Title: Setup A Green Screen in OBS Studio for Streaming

But if you plan to crop in on your camera or zoom in later, 1080p is probably the resolution you want. But remember, it is more intensive on your PC, so that's why I actually recommend 720p for most people.
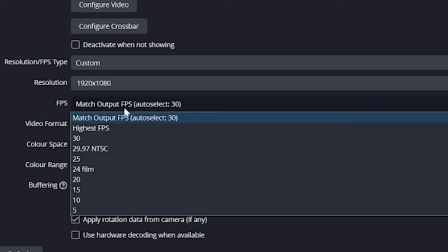255s
Next is FPS or frames per second. I noticed a lot of really laggy issues with this when I set it to highest, so instead I set this to match the source or set it to simply 30, and that solved all those problems.
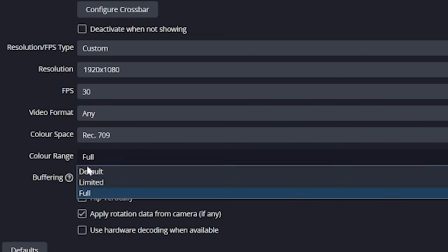265s
Color range you'll want set to 709, and finally the color range is set to full. This just means you're getting proper colors.
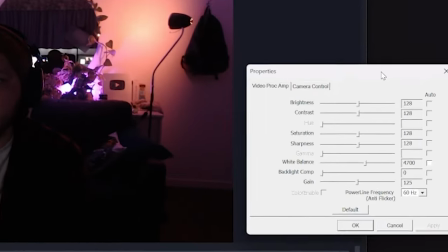269s
Now we click the configure button and we need to turn off all of the automatic settings in here as well.
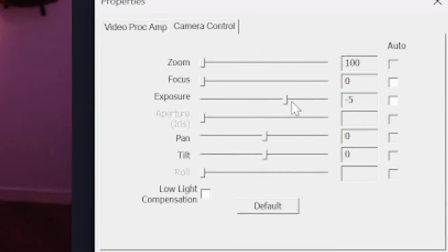274s
And the final step, the exposure setting here, this is set to -5.
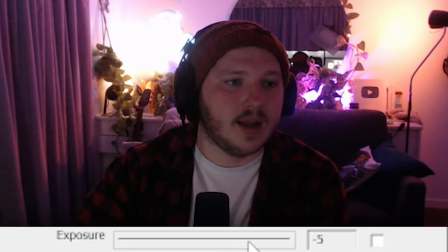278s
I found any other exposure, whether it's higher or lower than -5, causes aggressive lag. But you might be using a different camera to me or a different computer, so try it out for you, but this is where I recommend starting. If you go to these settings and OBS isn't giving you control over them, then you'll want to try and update your webcam drivers or look for a specific branded software such as the Logitech Hub where you can make and save your adjustments in there instead. Doing all of this will give us our base look, just a dirty webcam shot without any adjustments.
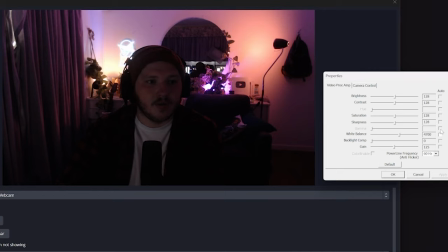304s
Now, depending on your room and how much natural light it gets, you might get a lot more quality than me. But my stream room has no natural light because I prefer to block it all out, turn off my ceiling, and instead just use these two lights. So without my own lights, as you can see, it looks like utter garbage. Now again, I have an entire video on the theory of lighting linked in the description. I do recommend that after this, but today it's green screen focus, so let's get straight into setting up your lights.
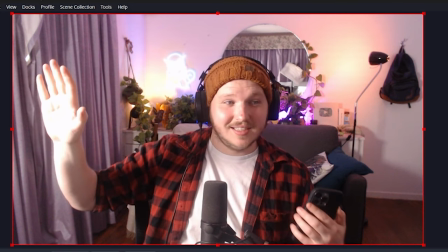326s
Let's start by turning on what we call our key light. So for me, that is my light I have positioned to my right, about 45 degrees and about 10 centimeters higher than my eyes.
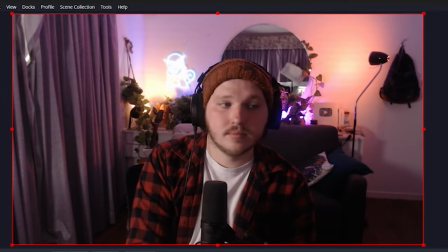335s
It is a bit dark, so we're going to slowly raise the brightness until it starts to look nice. Not too dark, but not too bright. I do find most streamers end up sitting in the dark because they're scared of overexposing, but seriously, just give it a little extra boost.
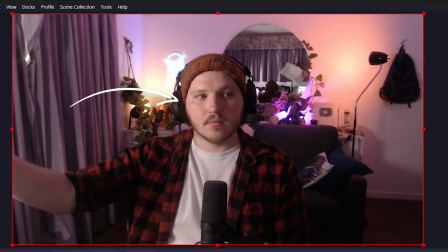347s
Come on, give it a go. Instantly, you can see this is beginning to feel much better, but the light is so far to my right, I've got shadows on the other side of my face.
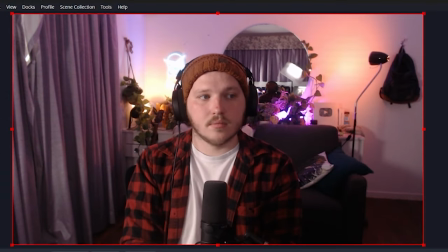353s
To fix this, I turn on my other light, my fill light, to fill in the other side and make myself have a much nicer shade. And again, I will do the same, slowly raising the brightness until it feels like it looks nice. If you end up not having two lights, you'll just want to move your key light to about 25 degrees and then ease the brightness this way.
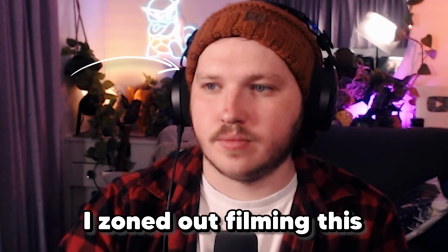370s
And by moving it across, you'll still get that nice shading from bright to dark on your face without having it look really harsh because it's coming from so far to the side.
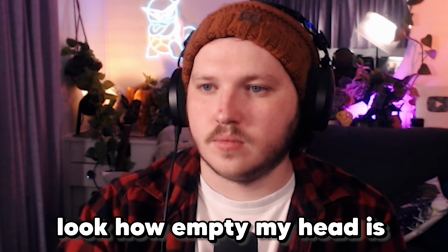377s
Instantly, you can see this is so much better. That's because I'm using directional light to light the key subject, aka myself, and most importantly, I set my webcam or camera to its base exposure and then lit myself properly rather than trying to digitally increase my brightness.
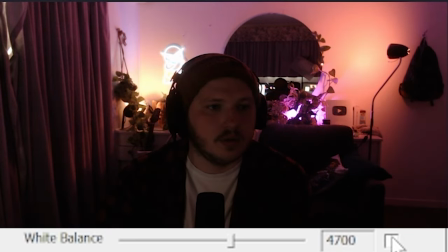391s
Seriously, follow these rules. Oh, but I also set my white balance correctly. This is a step most people mess up or miss entirely, and it will make your green screen section brutal later, let alone just making your footage look crap. Earlier, I talked about lights being bicolor or a Kelvin range. This is essentially the temperature or white balance the light they produce is. I like to set my lights to 4700 Kelvin, and then on my webcam, I set it to the same 4700 Kelvin as well to match.
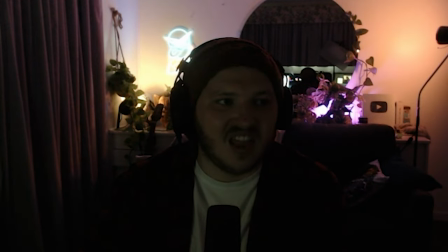417s
It is really important to match these. If you don't, you'll end up looking washed out. Maybe you'll look green, red, or another technical term, you'll look trash. Once you're lit nicely, we need to set up our green screen, but I will quickly say your eye line is really important here.
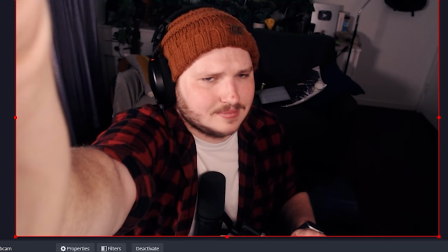429s
I recommend placing your webcam at eye height or even just a little bit higher if you have to. Don't go too extreme though, too high up, and it ends up looking like a really weird shot.
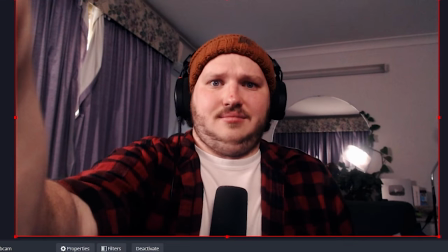437s
And I really don't recommend setting the webcam low because if it's looking up at you, it can really accentuate any double chins you might have.
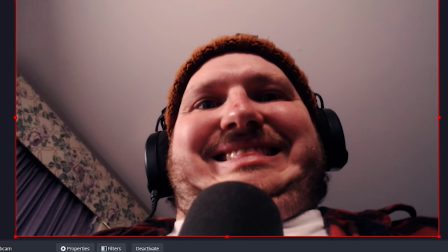443s
Or in my case, quadruple chins, hidden behind a very pubic beard. Some people love the low angle, but they have better cameras and don't eat like a pig. So for now, eye height is better. Okay, let's grab the green screen and get it set up properly.
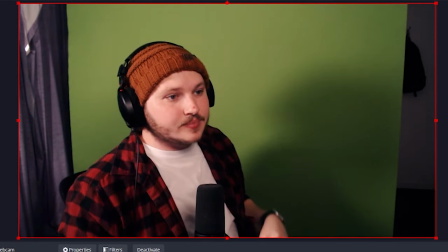455s
You see, placement is really important. You don't want your green screen too far away, or you don't want it too close to you.
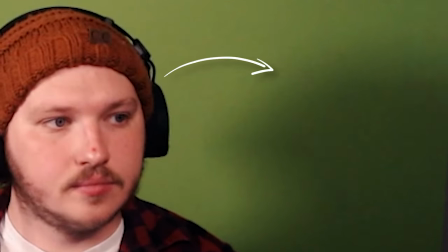460s
If it's too close, you'll get these harsh shadows from your shoulders and back, but too far away and it won't cover enough of the frame to remove, or it could get really dark and shadowed because you don't have enough lights to light you and the green screen when you're starting out.
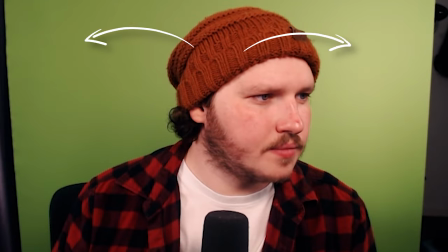472s
Because of the lighting setup I used earlier and the brightness of it, I actually have quite an evenly lit green screen already.
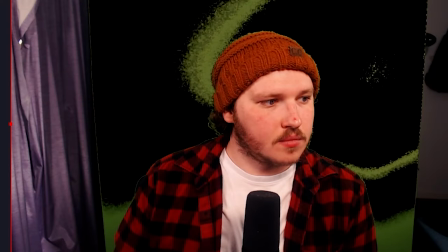478s
It can be improved though, and if you see lots of dark or bright spots, well, you'll need to adjust your lighting, but not just yet.
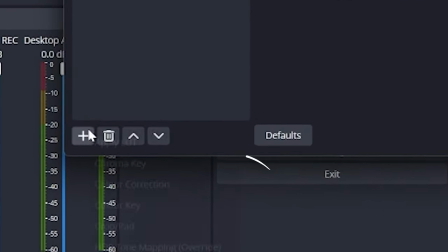485s
First, open OBS, find your webcam source, add a filter, and click chroma key. Next, you're going to use similarity to change how many similar shades of green are being removed.
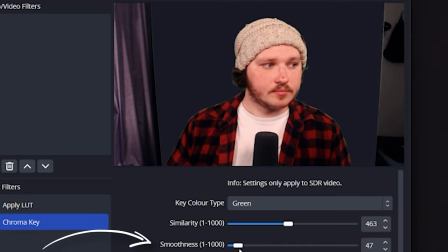493s
Just lightly adjust this, don't go too extreme, and then once you're done, you'll use smoothness to smooth out and fall off the edges of the green around you.
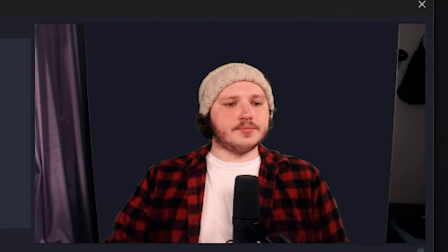499s
If you can't get it nice without removing part of yourself, it might be time to add another light to remove dark spots, or even adjust your main lights to have less bright spots. Essentially, you're going to be slowly adjusting your lights and the filter settings until it's evenly lit and cleaned up nicely.
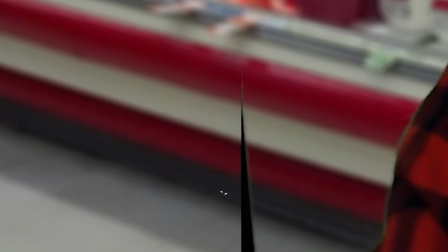513s
Once you do, if you have little edges where you can't get the green screen to cover, just hold Alt on your keyboard, click the edge of the cam and drag it in, and ta-da, look at that magic. Congratulations, you officially have a green screen set up, but let's be real, this is boring as shit.
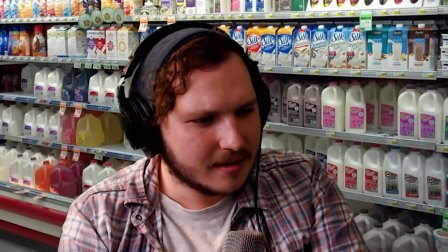527s
You're only scratching the surface of what you can do, and in fact, the truth is, I got a lot of my first 20 to 30 average viewers because of my green screen. Yeah, I grew because of a piece of gear. That's so weird.
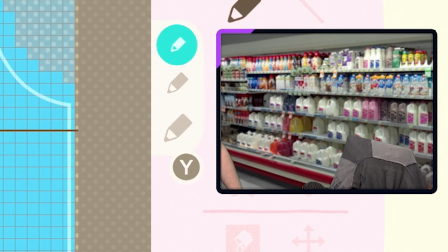538s
Specifically, because I took a photo of a milk aisle at a shopping center, I blurred it a little bit so it looked out of focus, and I put it behind me so perfectly that when people saw it, they had to click the stream just to ask, "Hey, are you actually in a grocery store milk aisle?"
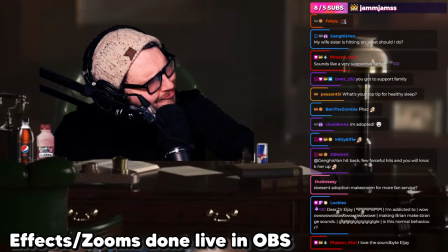551s
I would do event streams where I got a picture of a doctor's office with a desk, and then I'd copy that image so I had two, but cut out the desk and then add the background to OBS,
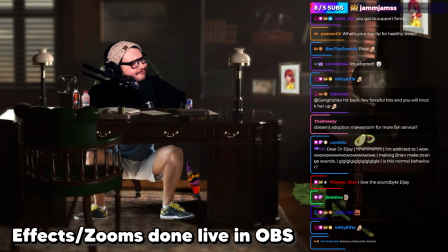559s
add the desk, and then place my webcam between the two, and ta-da, it looks like I'm in a fancy office with actual depth and 3D to it.
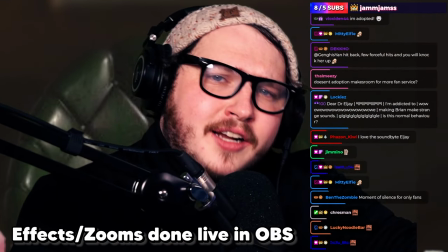567s
So I want you guys to hunt for free-to-use photos to make your background so much more interesting. But I want you to think about what you can make or do to stand out, be different, be interesting, and make people laugh. Look at my mate Reeps.
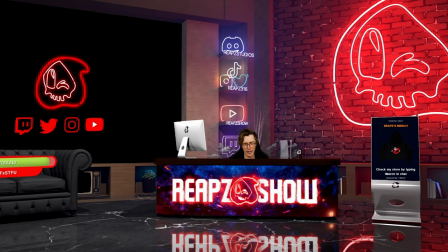578s
He created the full CGI set to make it so he is hosting a late night talk show.
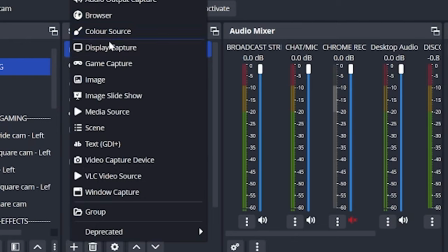582s
And when you do pick a great background, just add it to OBS as an image source, place it either full screen behind you or inside your webcam frame,
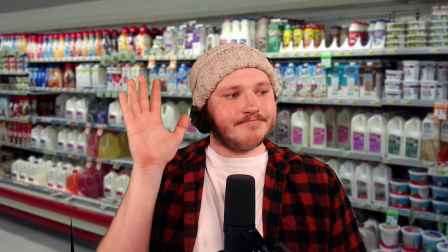589s
or just use it in just chatting and have nothing behind you for gaming so you don't block your game screen. The uses are endless. Speaking of endless, so are my videos, so why don't you click right here where I spent 7 days mastering 7 skills for content creation, where I was told it's the most valuable video I've ever produced. I'll see you guys next week.